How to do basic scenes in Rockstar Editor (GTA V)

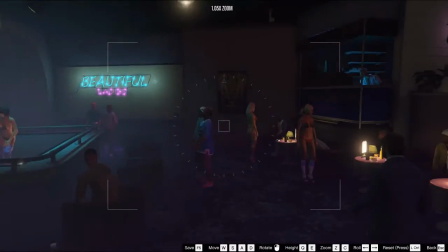480s
So as you can see here, lots of people, lots of interesting things to look at.
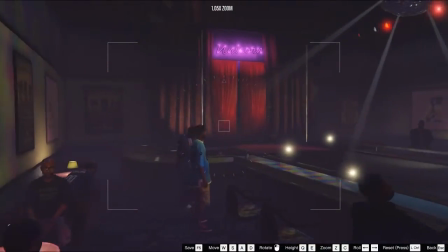486s
I think if we go around here, we should be able to get as much of that in as possible.
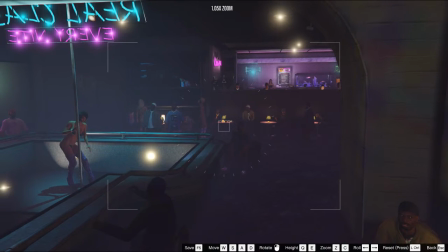493s
Alright, so as you can see, this archway actually is really handy because it creates a sort of natural frame in of itself.
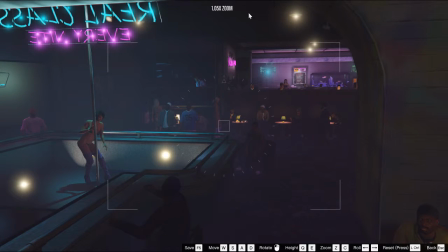500s
We've got the pole here, and we've got the archway here. And if we adjust it down a little bit, it sort of evens it out.
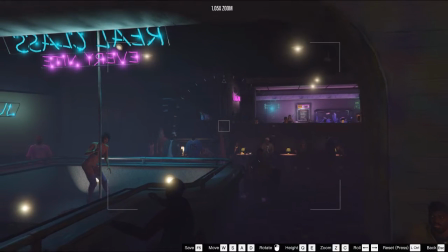509s
There we go. Alright, so what we really want to do is
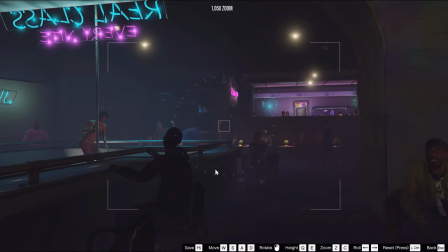513s
use the environment to create a frame within which our audience can focus on what's going on, so they'll know what they need to be looking at the same time as establishing the new environment.
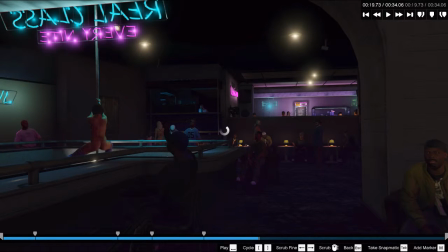531s
Okay, so she's just about to talk. Let's see, should we go just before or just after? Let's zoom in just before she talks.
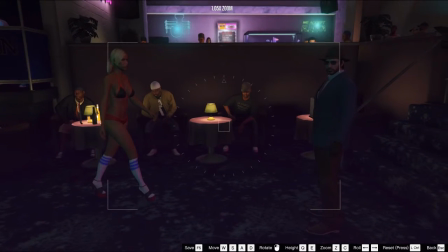543s
Okay, so again, we're going to use the environment to create a natural frame. Nice straight edge there, very handy. And we're using our two characters to fill out the sides of the frame.
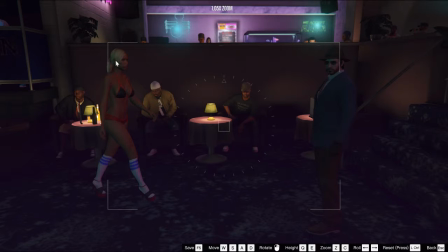559s
Easy geometry. And because she's going to be walking from left to right, it means that the audience will be able to read what's going on, because Western audiences read from left to right.
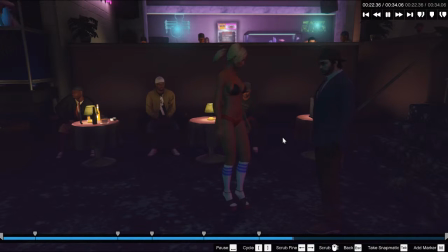575s You look like you need a dance to unwind.
Alright. Pretty good so far, right? Now we want to get our protagonist's reaction to the proposition.
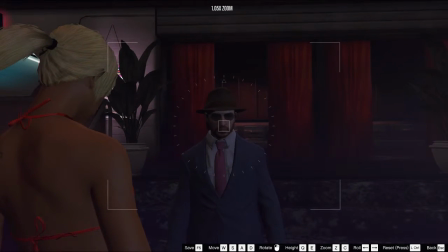588s
Let's get a nice shot where he's central. Focusing on the knot of his tie is a good one,
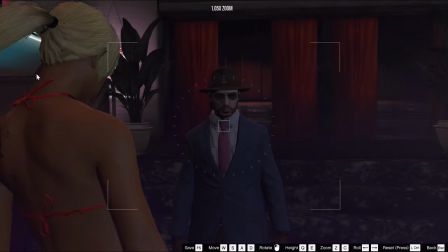594s
because he's in the middle of the shot, and she creates a kind of focus as well, because again, we're reading from the left to the right.
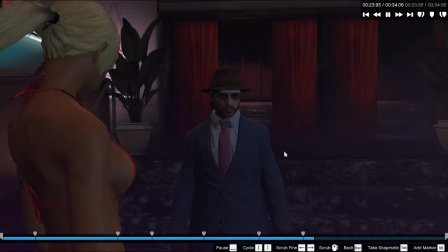602s
Easy enough.
Coming? What the hell?
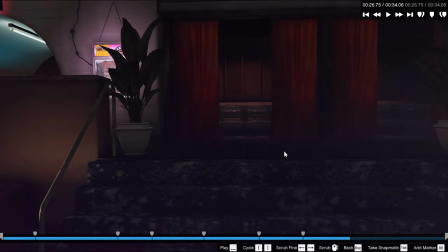609s
Alright, so again, just keeping it short and sweet, but I think we need to put something there so we can see her reaction.
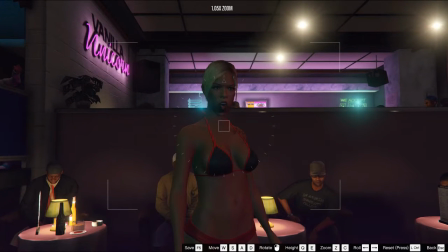616s
Just move the camera around a little bit and zoom out so that we can get a decent view of the reaction.
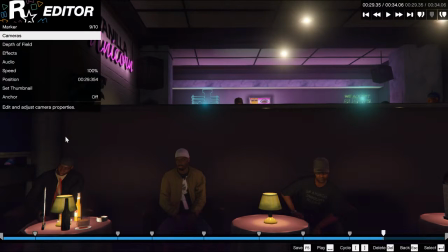622s Fine.
Short edits are always good. A scene should flow like a piece of conversation.
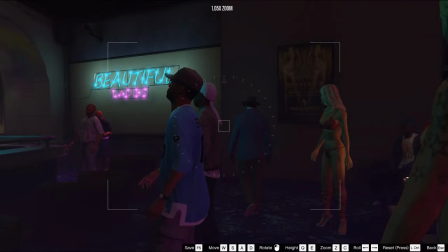631s
Now we want to see where he's off to.
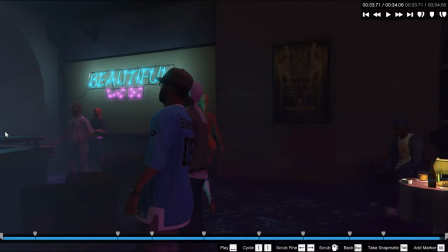637s
There you go. Easy. So you don't need to know where he goes to next. We just established where he is and what he's doing. So let's have a look and see how it all flows together now.
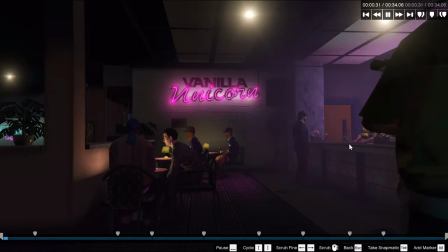650s
Getting douche chills here.
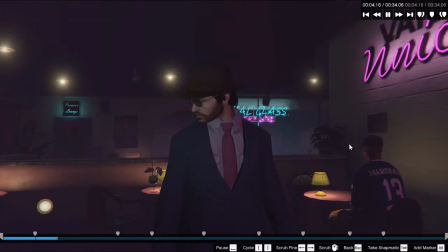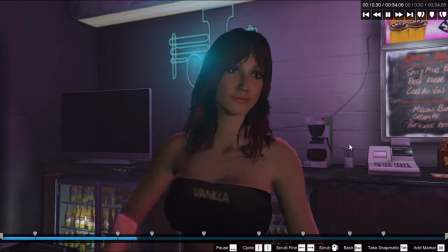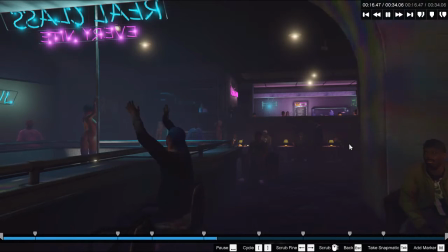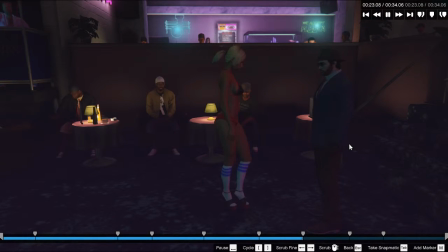670s You look like you need a dance to unwind. Coming? What the hell?
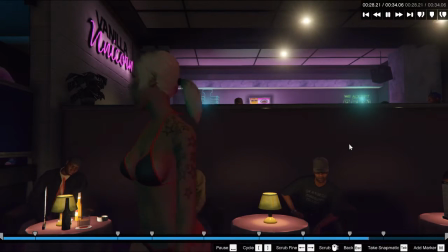678s Fine.
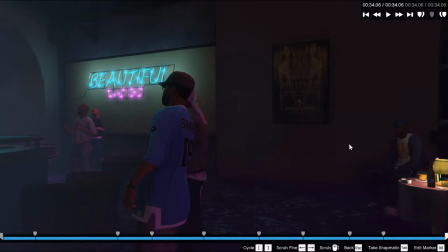682s
Alright, it's pretty good so far, but they're just static camera moves that there's nothing dynamic going on. And even though it flows really well, it's still not capturing everything that I want it to capture. So let's see if there's anything else we can do.
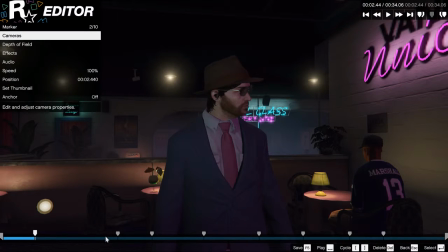697s
So the first sort of 4 shots are actually pretty good just being static, because we don't want to do anything much.
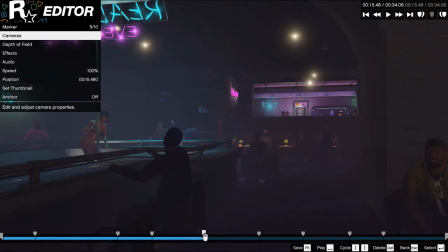705s
We just want an audience to sort of establish where they are. But once we get here, we've established who the main character is in the general
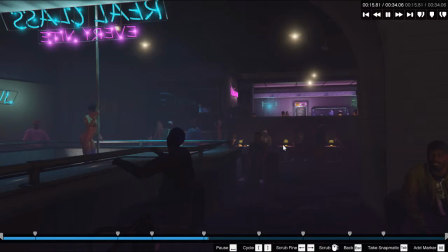714s
environment, so we can get a little bit more complicated.
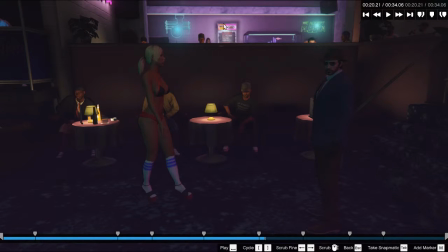720s
So let's say that we want to zoom in on that particular moment.